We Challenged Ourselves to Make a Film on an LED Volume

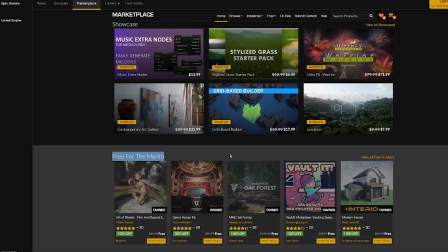(0:00)
Every month, Unreal Engine releases a free asset to their online marketplace. And since we're a virtual production studio, we're obviously going to download it.
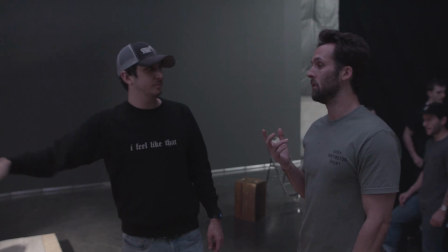(0:07)
Our team has taken on the challenge that whatever the asset is, we're going to find something cool to do with it. That's not only to keep our skills sharp as filmmakers, but also show off what the wall can do. And this month's free asset is the Opera House. Stick around to the end of the video to see the final product. But first, let us explain what virtual production is.
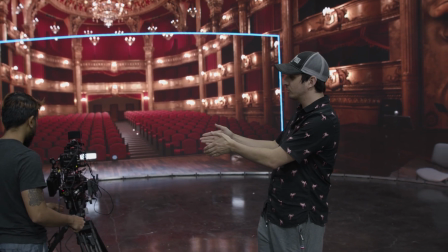(0:26)
Virtual production is essentially the linking of a physical camera to a digital camera that's in Unreal Engine.
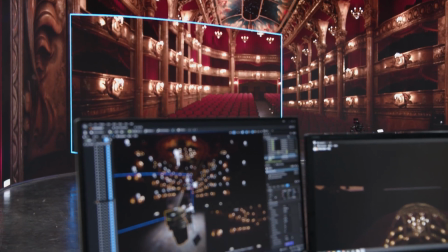(0:32)
And then through either green screen compositing or high resolution LED panels like we have here at Stray Vista,
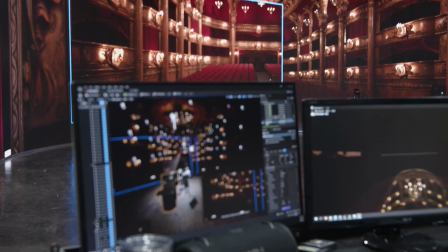(0:37)
we can show what the camera in there is seeing and it's connected to what the camera out here is seeing so that the perspectives match up because both cameras are linked.
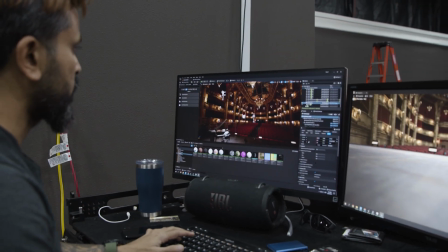(0:45)
This is the world we ended up downloading from the marketplace. It's pretty awesome. For the storage sake, I had to build another room on top of this.
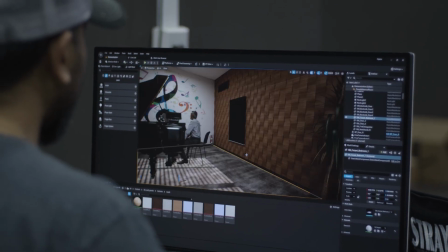(0:53)
I added, you know, the rooms, some trees, to give the effect of realism.
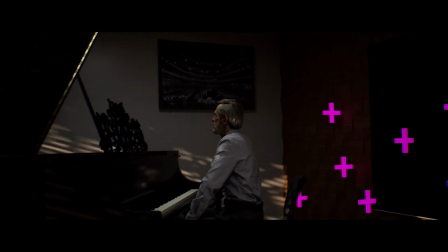(0:58)
The idea is simple. A musician begins playing the piano in a humble practice room that sends him into sort of a dream state.
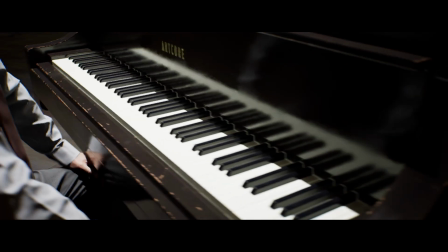(1:04)
As the camera circles around him, his imagination takes him into a grand opera house, a vision that he's hoping to one day bring to life.
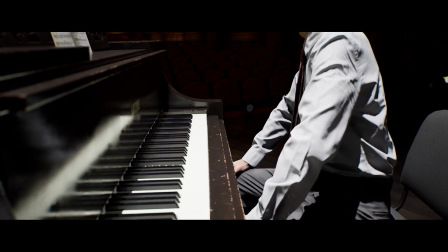(1:12)
This was decided to be done as a oner, to help show the possibilities of virtual production. Here at Stray Vista, we want to offer our clients the ability to hide this metal scene you're seeing on the floor right there. That's great for some projects and for others it's not. So for our current project, it is perfect for us to start building that stage so that you have a seamless fall off from reality into the virtual. So our team right now is busy building that stage that's perfect for this project and now we can offer that to all of our clients.
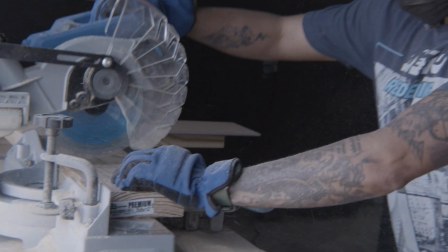(1:39)
With less than a week to pull this project off,
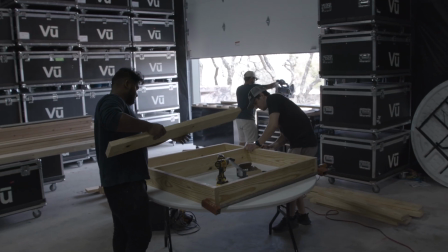(1:42)
the team got to work by constructing over 20 six-inch tall platforms that can be arranged in any position based on your project's needs.
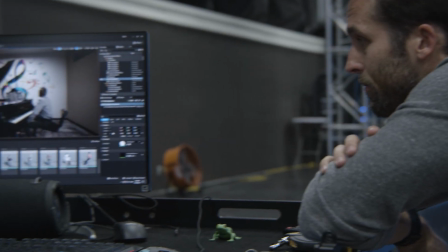(1:50)
The day before the shoot, Nate, our director this month, got together with David, his DP, for a quick pre-production conversation as Ace optimized the scene in Unreal Engine.
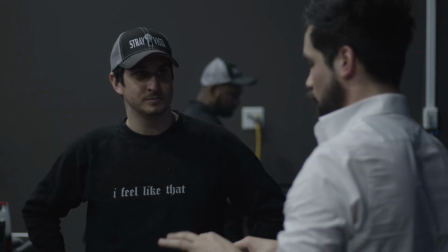(2:03)
It's production day and we have yet to introduce you to the star of this month's short film.
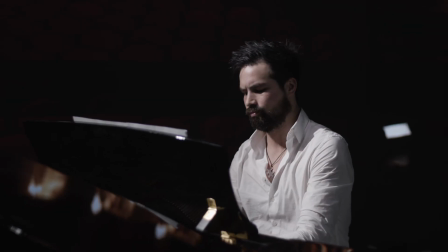(2:07)
This is Michael. Michael is a classically trained pianist who performs nightly in downtown Austin.
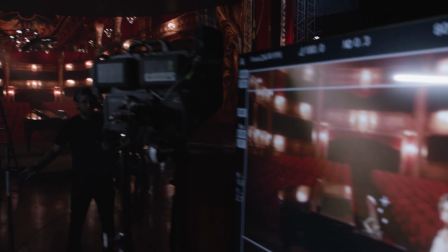(2:13)
Michael agreed to hop in and participate in this story and brought an original song to showcase,
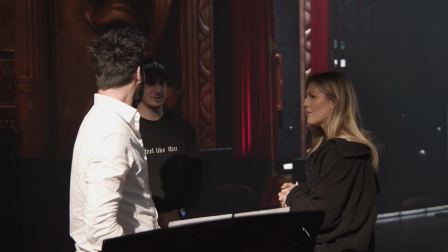(2:18)
With the help of a number of different roles all coming together, we rehearsed a few times, nailed down our timing,
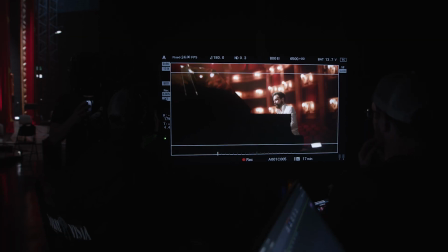(2:24)
and got it all in one take. Here is the final product.